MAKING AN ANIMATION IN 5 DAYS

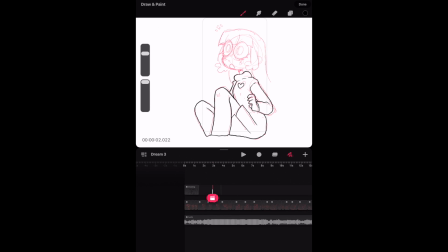248s
However, you cannot select part of it and just move, let's say, part of the hair or part of the head. In order for you to use the transform tools, you would have to make sure that every single thing that you want to move at all in this way is on separate layers.
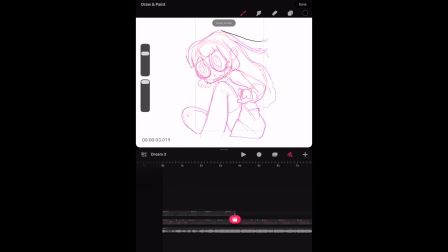265s
This is a real problem because, well, if you're going to be moving something a lot, like say the eyes, it makes sense to have them on a completely separate track. In this case, there are a lot of times in animation where you just want to move something a little bit and it would speed things up so much. But as far as I can tell, there is no way to do that in Procreate Dreams right now,
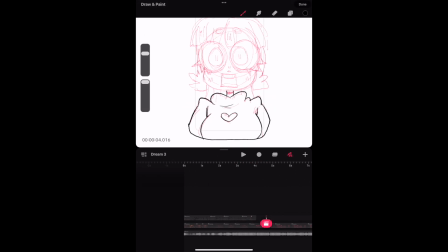282s
which is particularly shocking because this is a feature that Procreate's built-in timeline animation does allow. So it's definitely something that bugged me on this day and that I really struggled with.
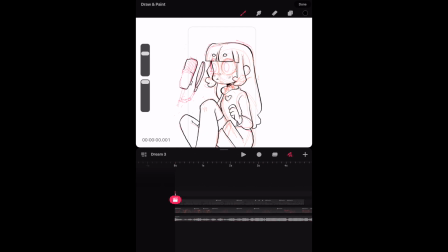294s
I tried really hard to make sure that this like falling off the chair motion looked pretty good, especially because it's one of the first things you see in the animation, and it's also during a sort of climactic part of the audio where things go from me being very quiet to this loud crashing
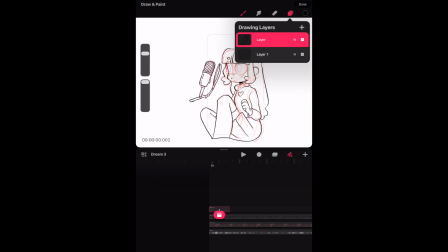311s
noise that signifies when the earthquake actually starts.
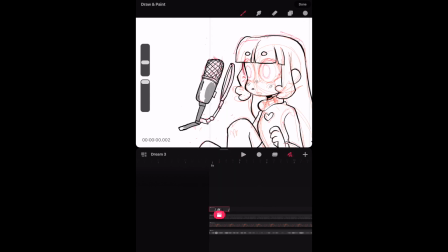314s
I also wanted to show a way of like me seeing or noticing the earthquake without shaking my entire character.
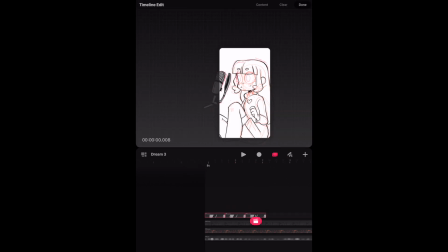320s
The way I did that was actually with the microphone, which again, this is actually not true. I felt it first through my feet and through the sounds of the walls moving, but it's a really good way to show with this animation only having one prop in frame that there's some movement happening.
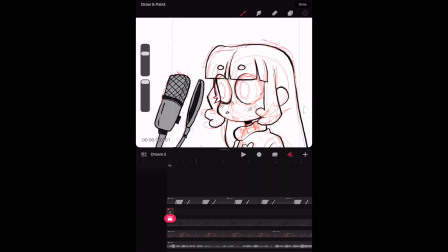337s
That's how I decided to sort of like visualize it for the animation. I was finally getting to that critical stage of the animation where you can actually see things moving and constantly reward yourself with
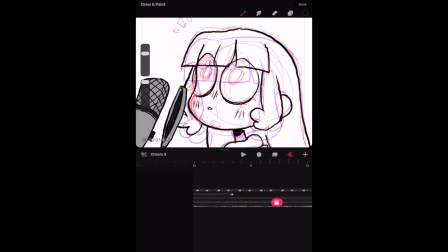347s
little droplets of motivation by rewatching over and over the like milliseconds that you actually have finished. I find that this is really crucial when you're animating because this is one of the most tedious art processes that you can do,
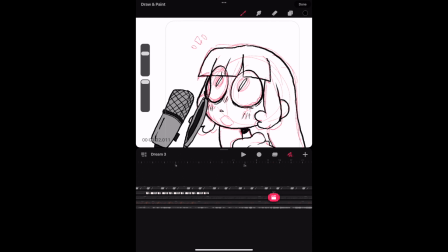362s
and if you don't have something that is constantly making you feel like you're making progress,
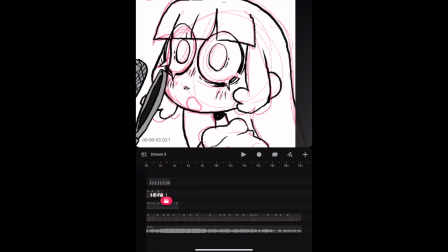366s
it can be quite a slog. I tend to go into a flow state very easily when I'm animating, which I don't always have when I'm drawing. On day 4, I pretty much realized that I had to finish all of the inking as well as get started on the coloring,
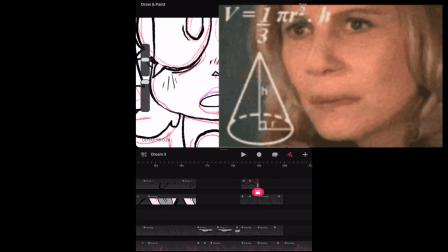382s
or there was not a prayer, not a chance that I was actually going to finish this in time. I forgot how even the shortest animations can really swell into a huge project,
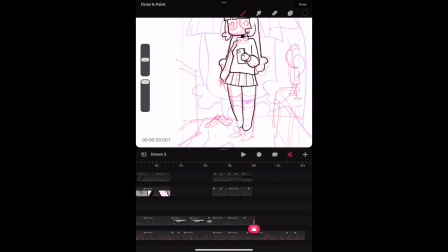393s
and I was already starting to feel the pressure of that. So this is where I very quickly started to like polish everything off.
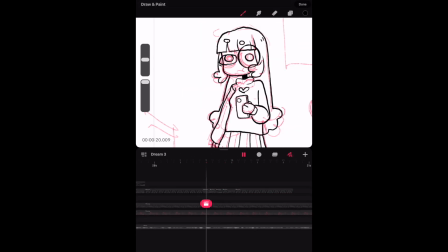403s
I was lucky in a sense because there were a lot of shortcuts I was able to do,
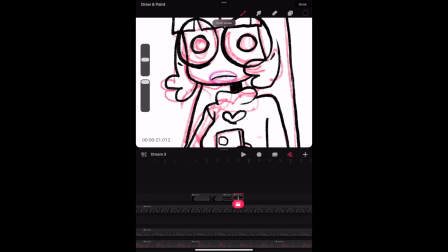407s
keeping the body mostly still and moving the environment, as well as focusing on having really smooth eye and mouth movements,
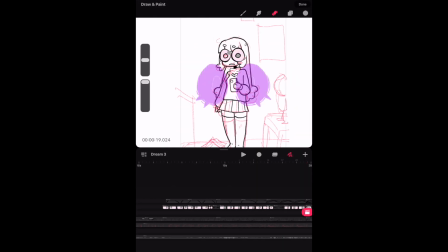414s
which would give off the impression of like a higher effort or more fluid animation without actually having to redraw the body in lots of positions,
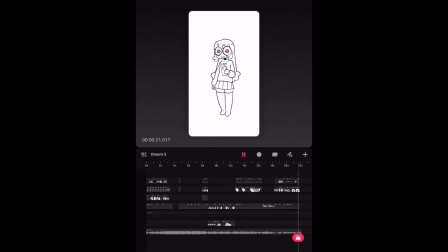422s
which definitely takes the longest for me.
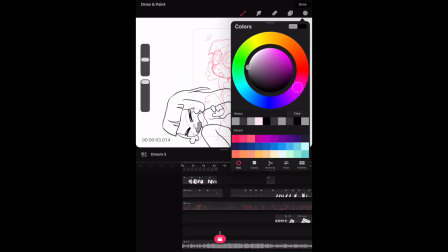424s
It's so easy to make a limb or a fall look wrong or just be paced in a way that the motion doesn't look correct, whereas eye and mouth movements I find a lot easier, fun, and more rewarding in general.
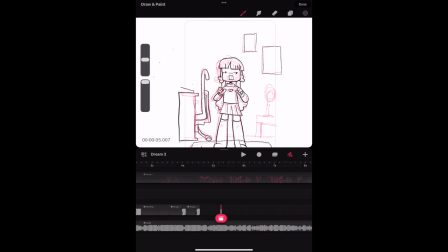438s
And I just love doing lip syncing. I know most like YouTube animators, even the ones with big teams, don't do a lot of lip syncing, but I like it. I don't know. I like individually drawing all of the little sounds. Maybe if I was doing a 10-minute video instead of like a 30-second animation, I would lose my love for it, but I like lip syncing, so I did it for this video. Also because I only said like 2 things. I put in the environments, and this is when I first got to really try out the like shaking effect. It was shockingly easy. If you just shake the environment around the character, it really does give off that earthquake feeling.
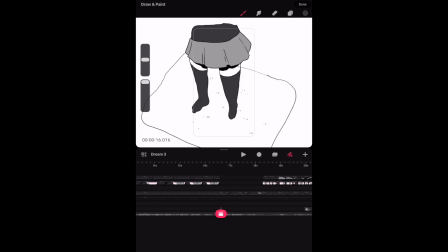473s
And I also had the ground sort of like jiggling and shifting under my feet,
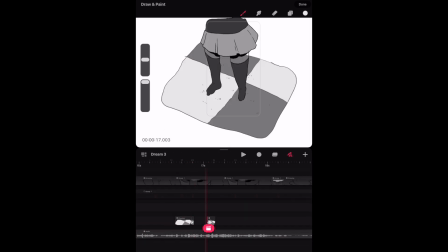477s
which I think is crucial if you've ever actually felt an earthquake, of getting across the actual like feeling of what it's like,
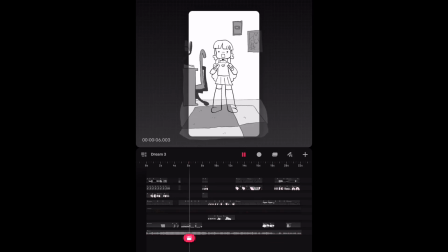483s
because it can be weirdly like almost like the ground beneath you has become sort of fluid for a moment.
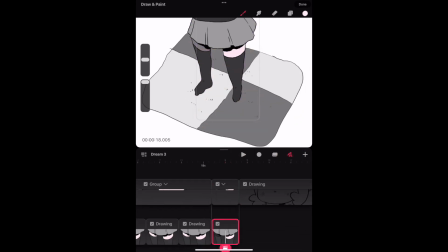490s
So I really wanted to give off that like feeling of really being in an earthquake.